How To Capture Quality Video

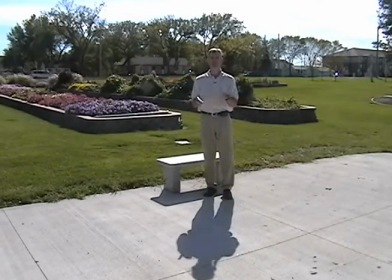0:05 When you have to shoot video sometimes it's a matter of convenience getting out whenever you can. But if you do have a choice you might want to pick a different time of day. This is around 3 o'clock or noon to 3 is when the sun is the highest generally and that's when you're going to have the most intense sunlight.
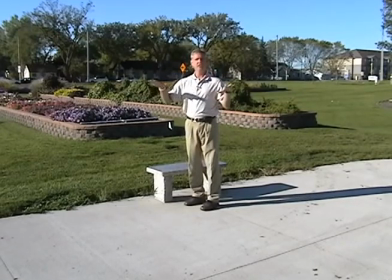0:24 Which sounds like it would be good but it causes harsh shadows, squinting people and in this case I have it kind of behind me so my face is going to be a little dark. So if you can choose a different time of the day. It is 9 13 in the morning so the Sun is a little lower on the horizon.
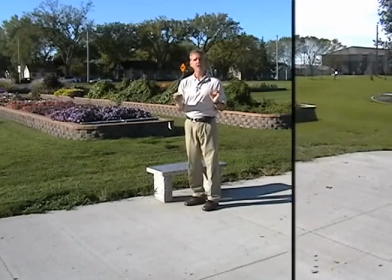0:41 It's not like a crack of dawn or anything but with this light I don't have to squint.
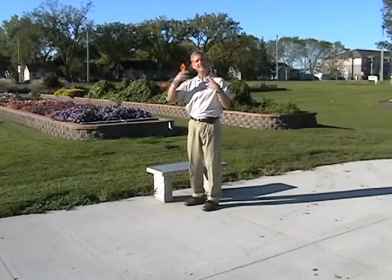0:47 The wind is generally lower so you're not going to have trouble with on your microphone.
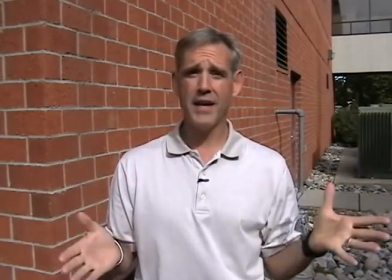0:53 We'll demonstrate later when you do have wind and then you get a nice long shadows the color is more vibrant because of the
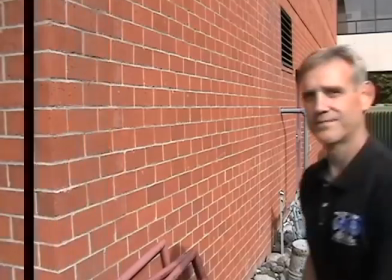1:01 angle the Sun it's not so harsh high contrasts are one of the things you want to avoid so if I had a white shirt on or black shirt it would
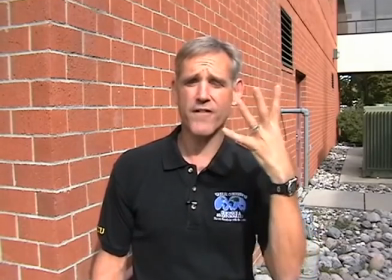1:09 make a little bit more of a problem with some of the contrast issues the Sun is in my eyes but it is a little bit cloudy not too bad
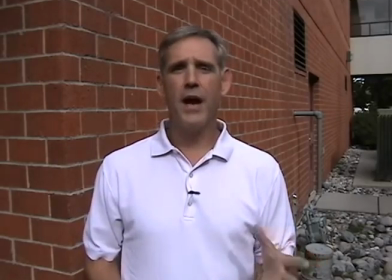1:17 but this color of shirt is sort of light but it's not as bad as white or black I'll show you the difference all right
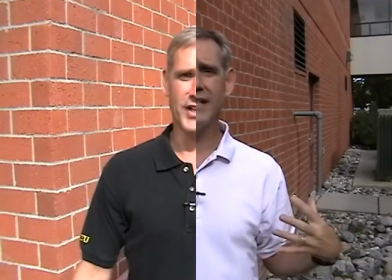1:25 now here's the black shirt. Now the black shirt may not be so bad but it could be if you have a light pigment in your
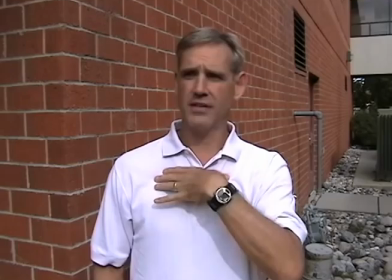1:32 skin make your face bloom or get really hot because the iris is trying to compensate for this dark color.
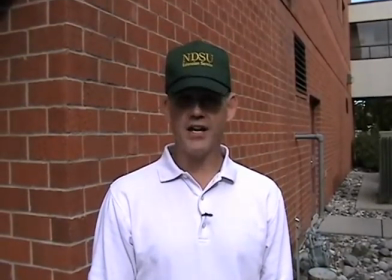1:38 Here's an example of a white shirt. Now what typically will happen if the sun is more intense, it's not right now, we do have some clouds so it's not as intense,
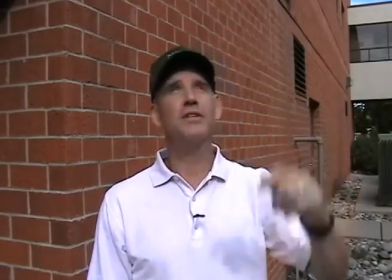1:47 but the iris will see the white and it'll really make things look dark or your shirt will be so hot that that's all you can see is hot as
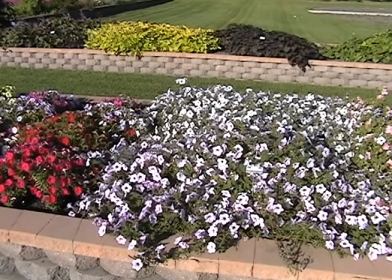1:54 in as in bright and another problem with shadows are hats so
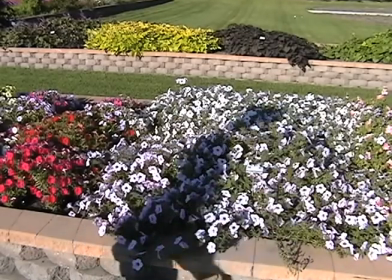1:59 you put a hat on sometimes you can't see the face on a on especially days where it's really really bright out so I recommend not having
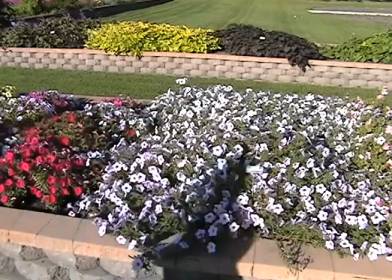2:08 a hat unless it's like this because really that's not so bad or you can tip
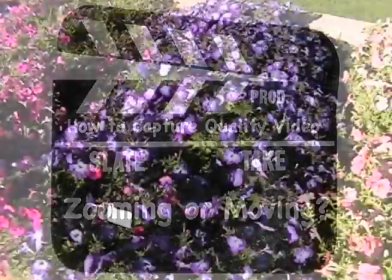2:13 it up so here you are getting a nice shot of whatever it is in this case it's flowers well you need to be aware of
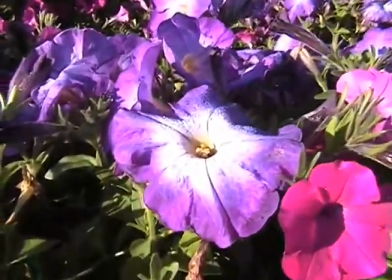2:19 everything I mean if you're not aware of what your surroundings and what's going on you could do something that you don't want to see in your shot like
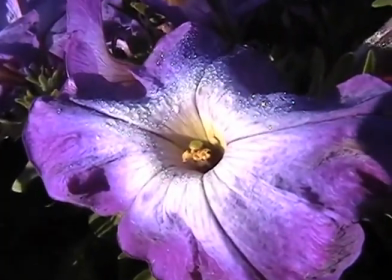2:26 oh look there's my shadow in Scott's shot shadows in my shot so
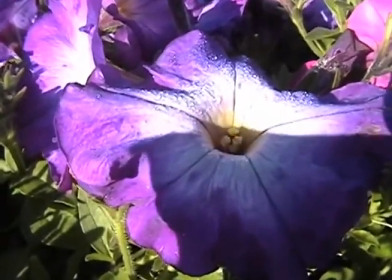2:34 now I could zoom in on these flowers or what would be better is if I actually went down close to
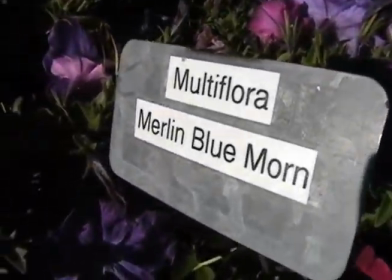2:40 the flowers and most cameras are equipped with a macro where you don't have to do anything you just get real
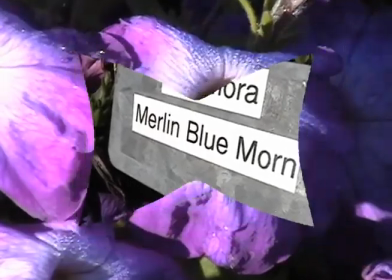2:47 close and it will focus now the problem with this is is light wherever it's coming from is if I
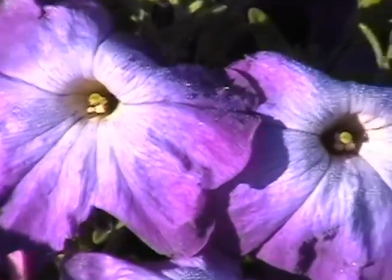2:54 change the angle that is the camera and we don't want to see the camera shadow but you have various ways you can use that and
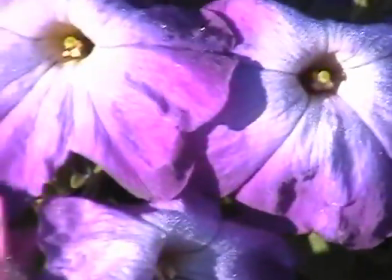3:02 you can shoot it off a tripod or you can do it by hand if you're real careful it depends on what you're shooting and how close you're getting
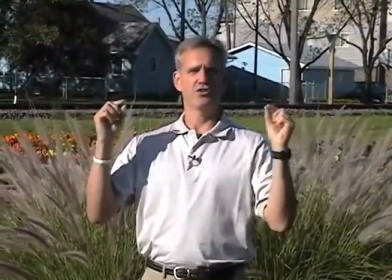3:09 I'm zoomed in on the flowers now you can see it's kind of jerking around this has an image stabilizer this camera does but it still
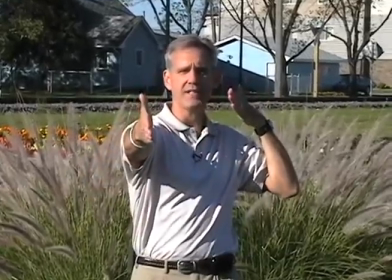3:18 bumps around a lot now if I put it on a tripod it would be a little better but still it would do this shaky thing.
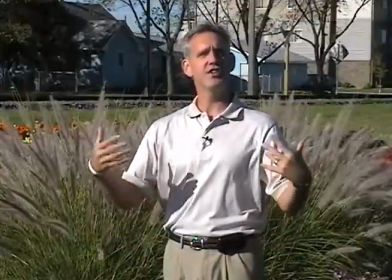3:26 Every little motion that I have is intensified because I'm zoomed in.
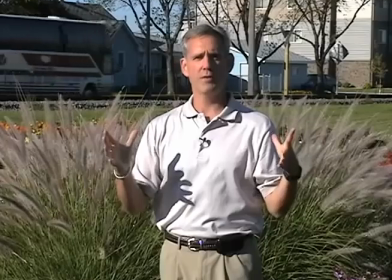3:31 Now here's an example of a zoomed-in shot and now Scott's a professional but he can't
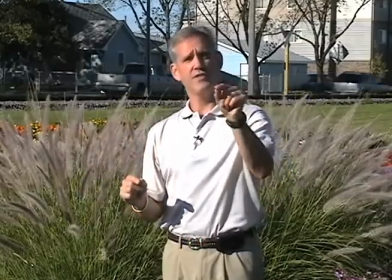3:38 hold that steady because he's zoomed all the way in and every movement is intensified as as you zoom in more and more.
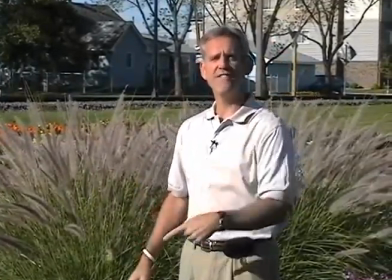3:46 As you can see it's easier to focus on me or the subject to say
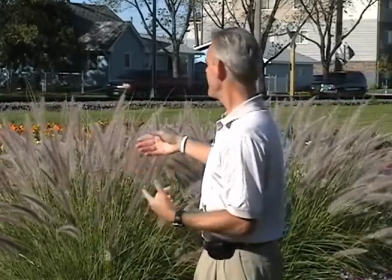3:51 if I wanted to talk about this fountain grass because the shot's not moving all over the place.
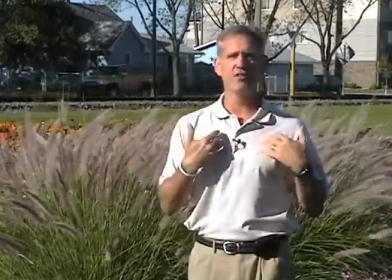3:56 But something that might be even more effective is not doing the zoom.
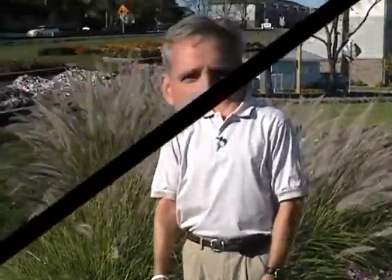4:00 So one advantage is, if you want to go ahead and unplug the mic, now we're using the mic on the camera.
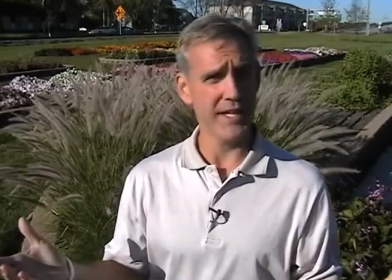4:08 If I was explaining the fountain grass, I'd have to kind of yell for you to hear me.